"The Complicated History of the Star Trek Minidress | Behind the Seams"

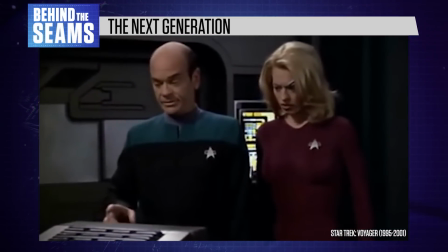7 of 9's original catsuit costume was famously very uncomfortable to wear,
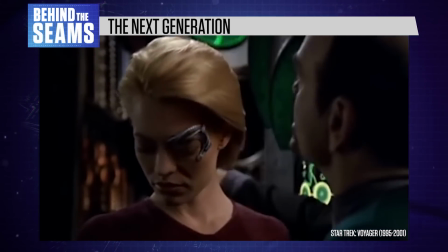making her yet another beloved Star Trek character whose role was beset by sexism behind the scenes.
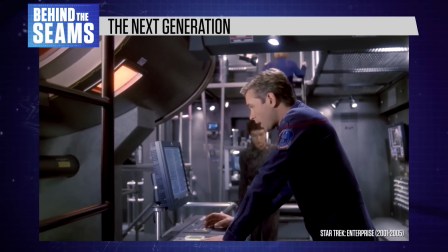And when Star Trek Enterprise arrived in 2001,
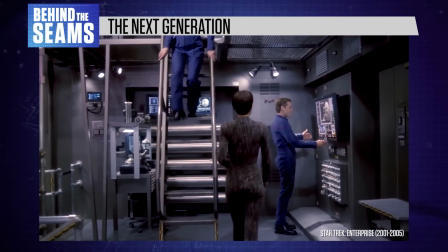T'Pol became yet another female character wearing a skin-tight costume, while everyone else wore more sensible uniforms.
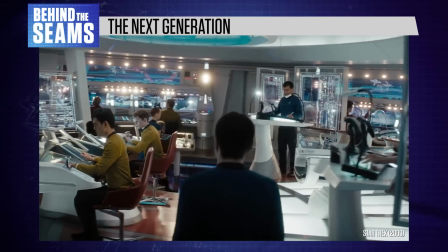The mini-dresses wouldn't return until the current era of Star Trek.
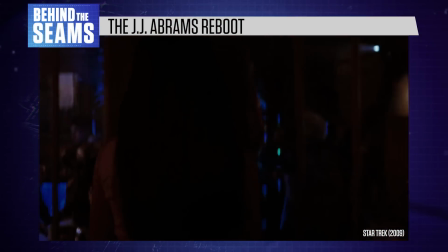Launched by J.J. Abrams in 2009, the Star Trek Reboot trilogy is pretty divisive.
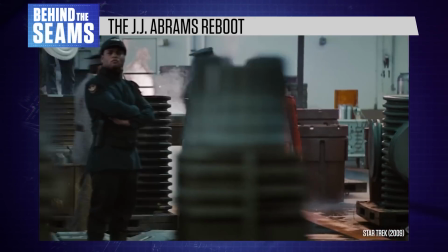While these movies had their good points, J.J. Abrams didn't particularly enjoy or understand the core themes of the franchise.
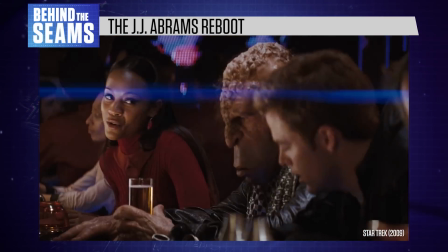As a result, the 2009 reboot is a fun action blockbuster, but delivers a warped and often regressive view of what the original series stood for.
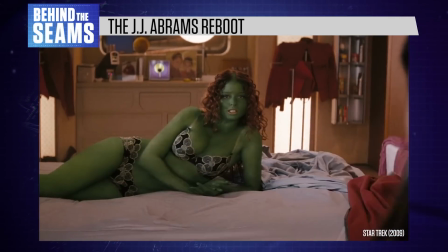This is particularly apparent in its depiction of women.
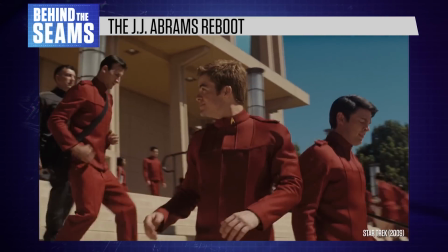This movie rewrites Captain Kirk as a frat boy who repeatedly hits on Uhura and disrespects his sexual partners.
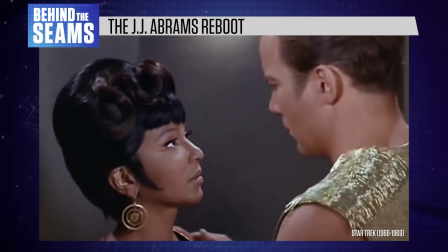Very different from the original Kirk, who was promiscuous yet romantic, with a sympathetic and supportive attitude towards women.
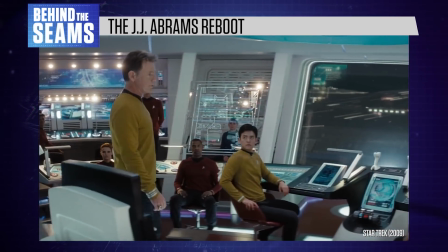As for costume choices, the Star Trek Reboot uniforms are a great illustration of how a few contextual changes can make a big impact.
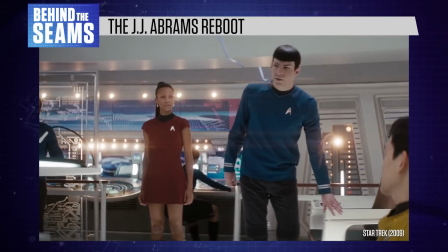The Reboot mini-dresses expose a lot more skin, with short sleeves and no tights underneath the skirts.
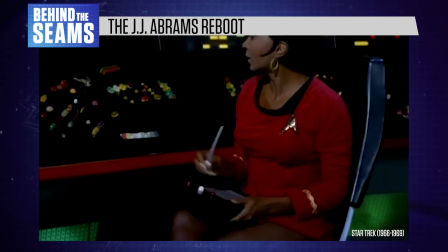In the original series, a character's Starfleet rank was illustrated using gold braid on the cuff of their sleeves,
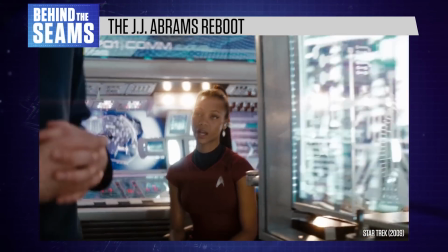so by removing the women's sleeves, this film removes any sign of their place in the crew's command structure.
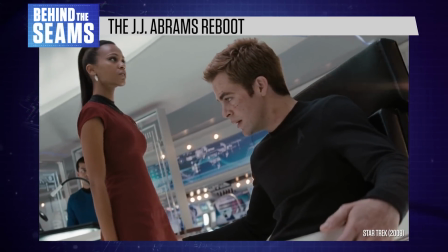Most importantly, in the context of a modern blockbuster, these uniforms have a different impact from their role in the 1960s series.
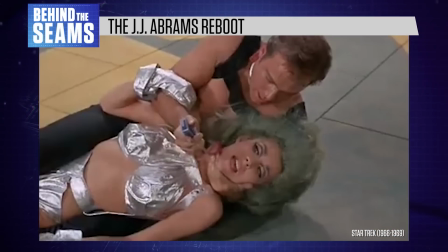Classic Trek was often cheesy and lighthearted, with costume choices that fit the tone, including some fairly silly outfits for the men as well.
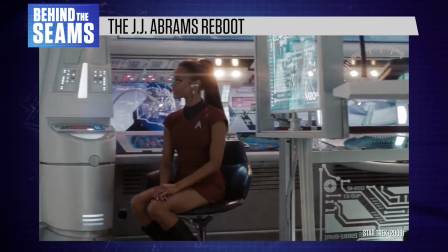It was a product of 1960s pop culture. Meanwhile, the 2009 Star Trek is an action movie with a noticeably male-dominated cast.
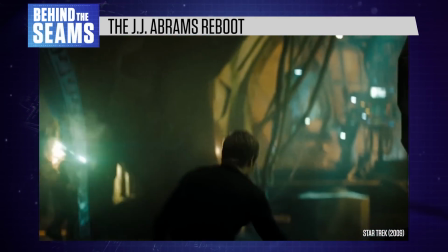They're all performing action scenes involving realistic physical peril,
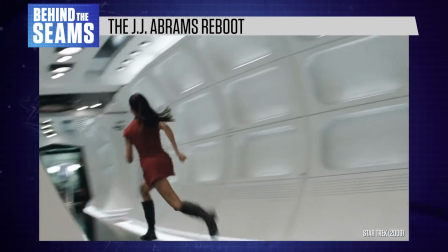and since Uhura is running around with bare limbs and a super short skirt, her costume creates a double standard.
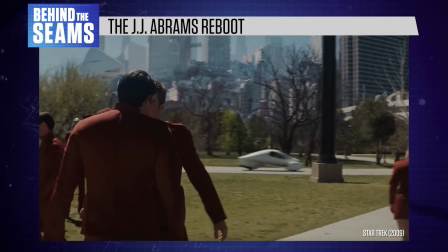So instead of just being a nostalgic callback, the miniskirt begins to feel a little sexist.
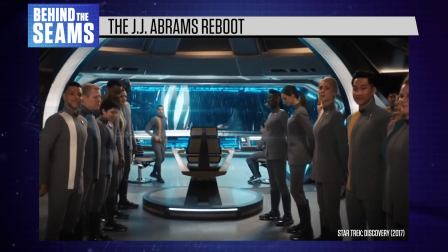In my view, it would have made a big difference to just give the women sleeves and leggings, which is precisely what we see in the new Star Trek shows.
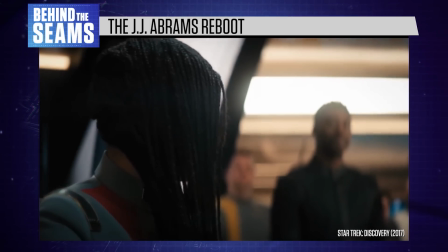Everybody ready? Yes, Captain.
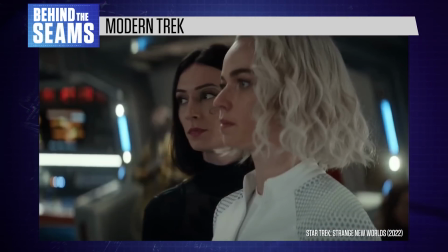These days, there's a new raft of shows airing on CBS and Paramount Plus, covering a variety of eras in the Star Trek timeline.
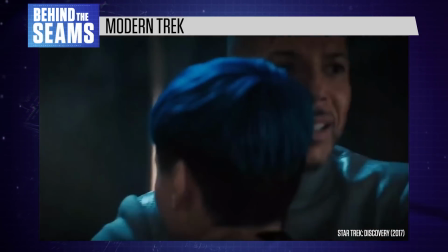Featuring diverse casts and creative teams, these shows include canonically queer, trans, and non-binary characters.
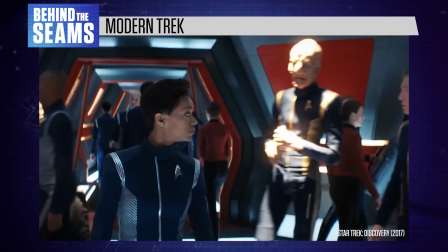And in terms of costume design, there's a lot to choose from. Star Trek Discovery begins about 10 years before the original series,
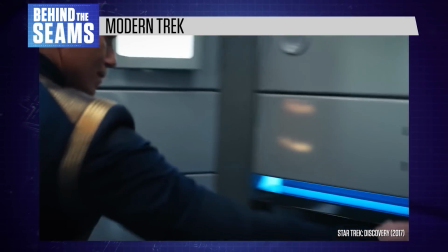introducing a sleek navy blue uniform with metallic accents for different Starfleet departments.
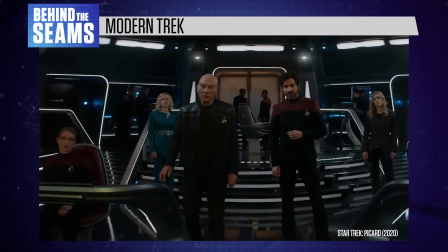Meanwhile, Star Trek Picard evolved its uniforms from the Next Generation,
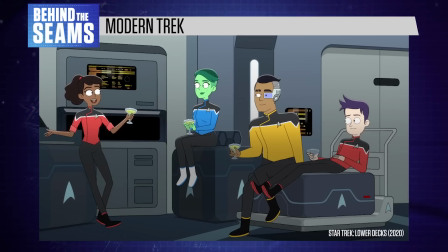and the animated show Lower Decks takes place in the same era as the 1990s shows.
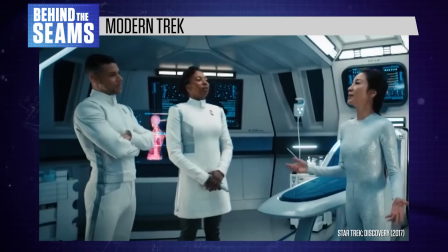A couple of female characters wear new versions of the scant in Star Trek Discovery,
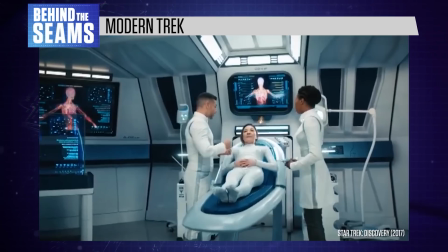but while costume designer Gersha Phillips mentioned plans to make this a unisex uniform in 2018, this never really panned out on screen.
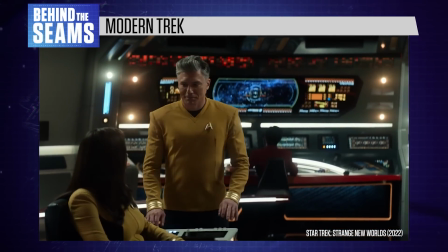Something similar happened with Strange New Worlds, which premiered to great acclaim in 2022.
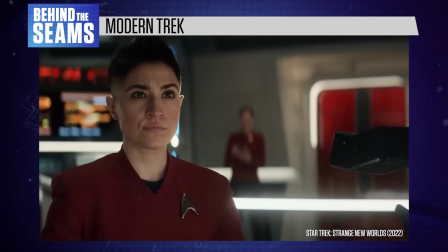This show takes place on the Enterprise, a few years before Kirk became captain, and it features young versions of Spock, Uhura, and Nurse Chapel.
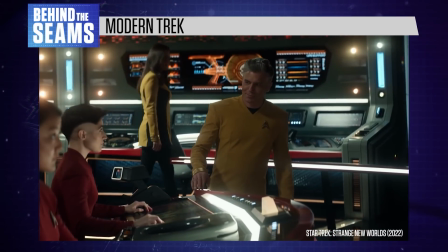Their uniforms echo the 1960s colour scheme, including a modern riff on the scant.
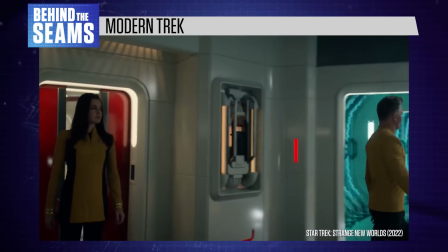Actress Rebecca Romaine personally requested this style of costume while playing First Officer Una Chin Riley, saying,
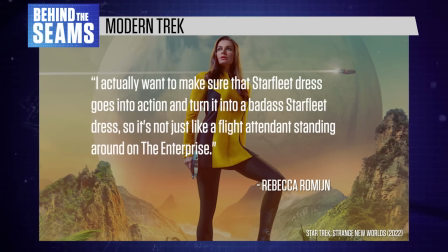"I actually want to make sure that Starfleet dress goes into action and turn it into a badass Starfleet dress, so it's not just like a flight attendant standing around on the Enterprise."
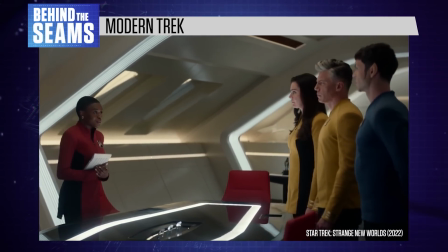But while several female characters wear the scant, it's only briefly seen on male crew members in the background, much like in The Next Generation.